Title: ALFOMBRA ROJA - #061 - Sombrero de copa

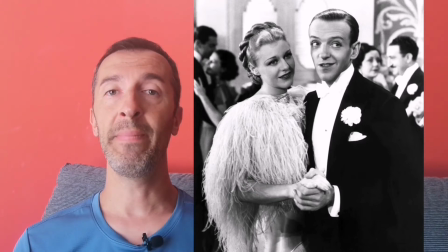[8:18]
La actriz prestó su voz a intérpretes tan famosas como Betty Davies, Marlene Dietrich, Claudette Colbert o Tallulah Banger. Aquí en España también es una voz muy reconocible por haberla escuchado en personajes como Sofía Petrilo en Las chicas de oro,
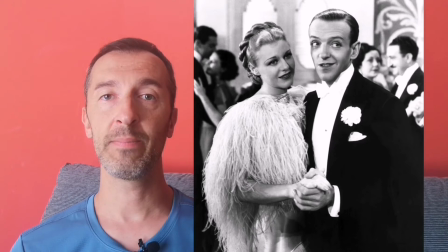[8:35]
Constance Peterson en los Colby y la abuela de Pedro en Heidi.
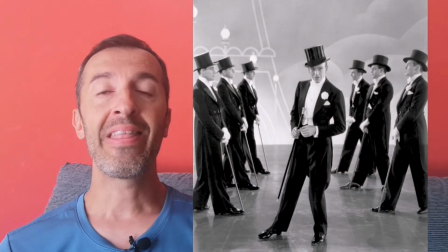[8:40]
Sombrero de copa nos muestra una crítica mordaz al modo de vida de la alta sociedad y eso lo vemos en las primeras secuencias cuando Jerry se atreve a armar un revuelo en un club social donde allí todos los hombres hablan en voz muy majita,
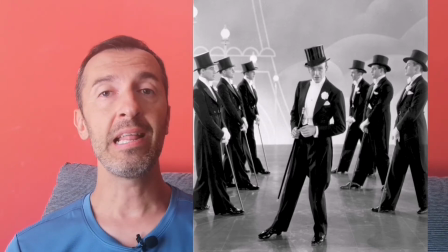[8:57]
intentan no hacer ruido y él termina realizando uno de sus famosos bailes de claquet. También observamos esta pequeña puya en la secuencia del mayordomo de su mejor amigo, donde tienen una diatriba en si es más conveniente utilizar corbata negra o corbata blanca.
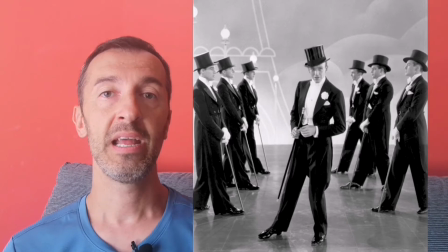[9:16]
De este modo, los creadores se están riendo de ese modo de vivir para hacérselo también mucho más cercano al público llano, a los espectadores que acudían al cine para ver este tipo de películas. En esta película, la letra de las canciones y la maravillosa música que la inunda corrieron a cargo de Irving Berling y de Max Steiner, unos de los mejores compositores que ha tenido la industria del séptimo arte.
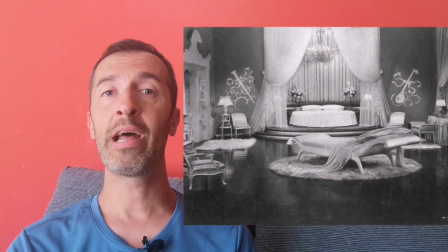[9:44]
Algo que llama poderosamente la atención a lo largo de todo el metraje son los decorados, el art deco que brilla aquí con una luz inconmensurable y que destaca por la utilización de esos grandes y amplios espacios abiertos y unos decorados muy extravagantes.
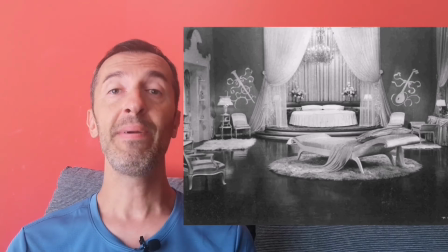[10:01]
Las alas son minimalistas pero tienen todo bastante grande.
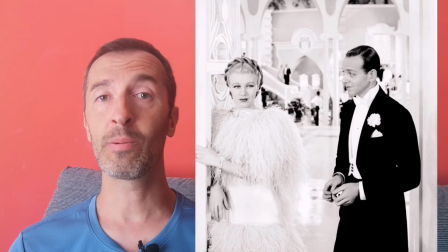[10:05]
También se utiliza muchísimo el color blanco y esto hace que en unos espacios tan abiertos la mirada del espectador se centre automáticamente en los protagonistas.
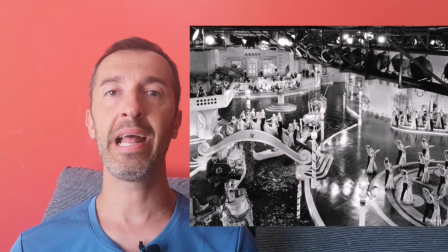[10:17]
Impresionante en la secuencia final la creación de todo un canal veneciano dentro del decorado de la película, es decir, en interiores, pero que no le falta detalle y que también sorprende al espectador por su majestuosidad.
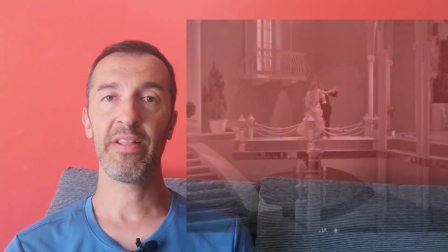[10:33]
A los creadores de las películas de Fred Astaire y Ginger Rogers les gustaba
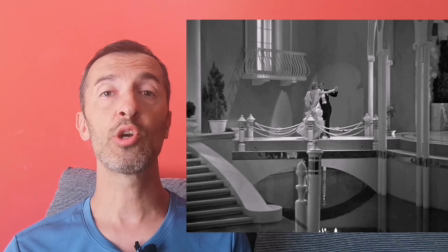[10:38]
grabar las secuencias de los bailes en una sola toma utilizando el plano secuencia, es decir, colocaban la cámara quieta abarcando todo el decorado y sin utilizar primeros planos,
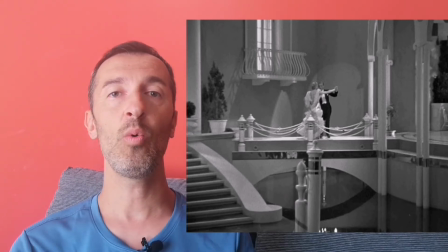[10:50]
ir grabando a los dos bailarines. La cámara únicamente tenía que seguir los pasos de baile.
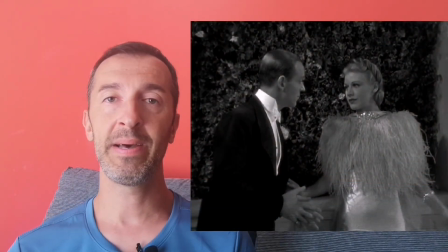[10:56]
A los espectadores nos parece extremadamente fácil todo lo que están haciendo Aster y Rogers, pero nada más lejos de la realidad. Para conseguir esas preciosas secuencias tenían que ensayar durante horas.
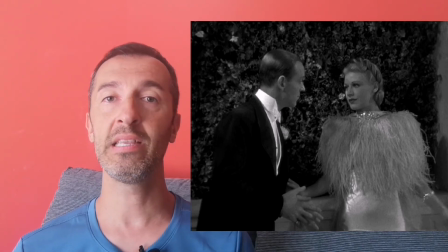[11:11]
Es más, muchas veces tenían que cambiarle los zapatos a Ginger Rogers porque la muchacha sangraba y eso es debido a tantas horas de trabajo para lograr esa espectacular belleza en sus movimientos.
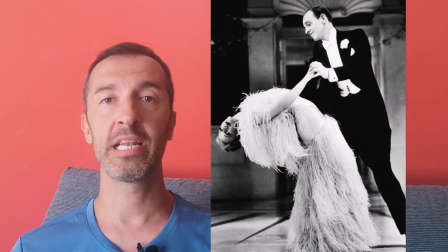[11:26]
A Fred Astaire no le gustaba el vestido de plumas que utiliza Ginger Rogers en el fin, a pesar de ser uno de los mejores modelos que ha utilizado, pero daba muy bien en pantalla pues ya que están bailando,
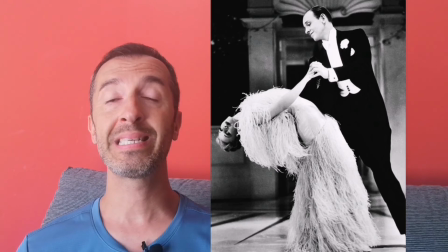[11:40]
según la letra, sobre el cielo, ese vestido de plumas le hacía convertirse en una especie de ángel que bailaba con gran elegancia arriba y abajo para deleite de todos los espectadores. La película cierra una especie de círculo,
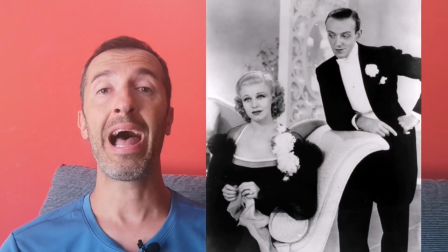[11:56]
pues si en los títulos de crédito iniciales vemos a los protagonistas en la grabación de ese baile, el último que tiene lugar en el film es el mismo, así que terminan del mismo modo como han empezado. Sombrero de copa tuvo un presupuesto de 600.000 dólares,
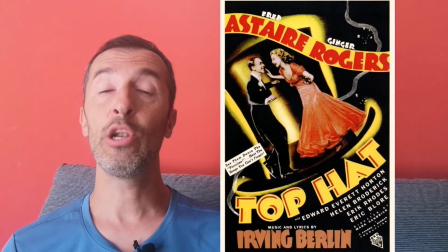[12:15]
una cantidad muy elevada, pues es el doble de lo que solía costar este tipo de películas.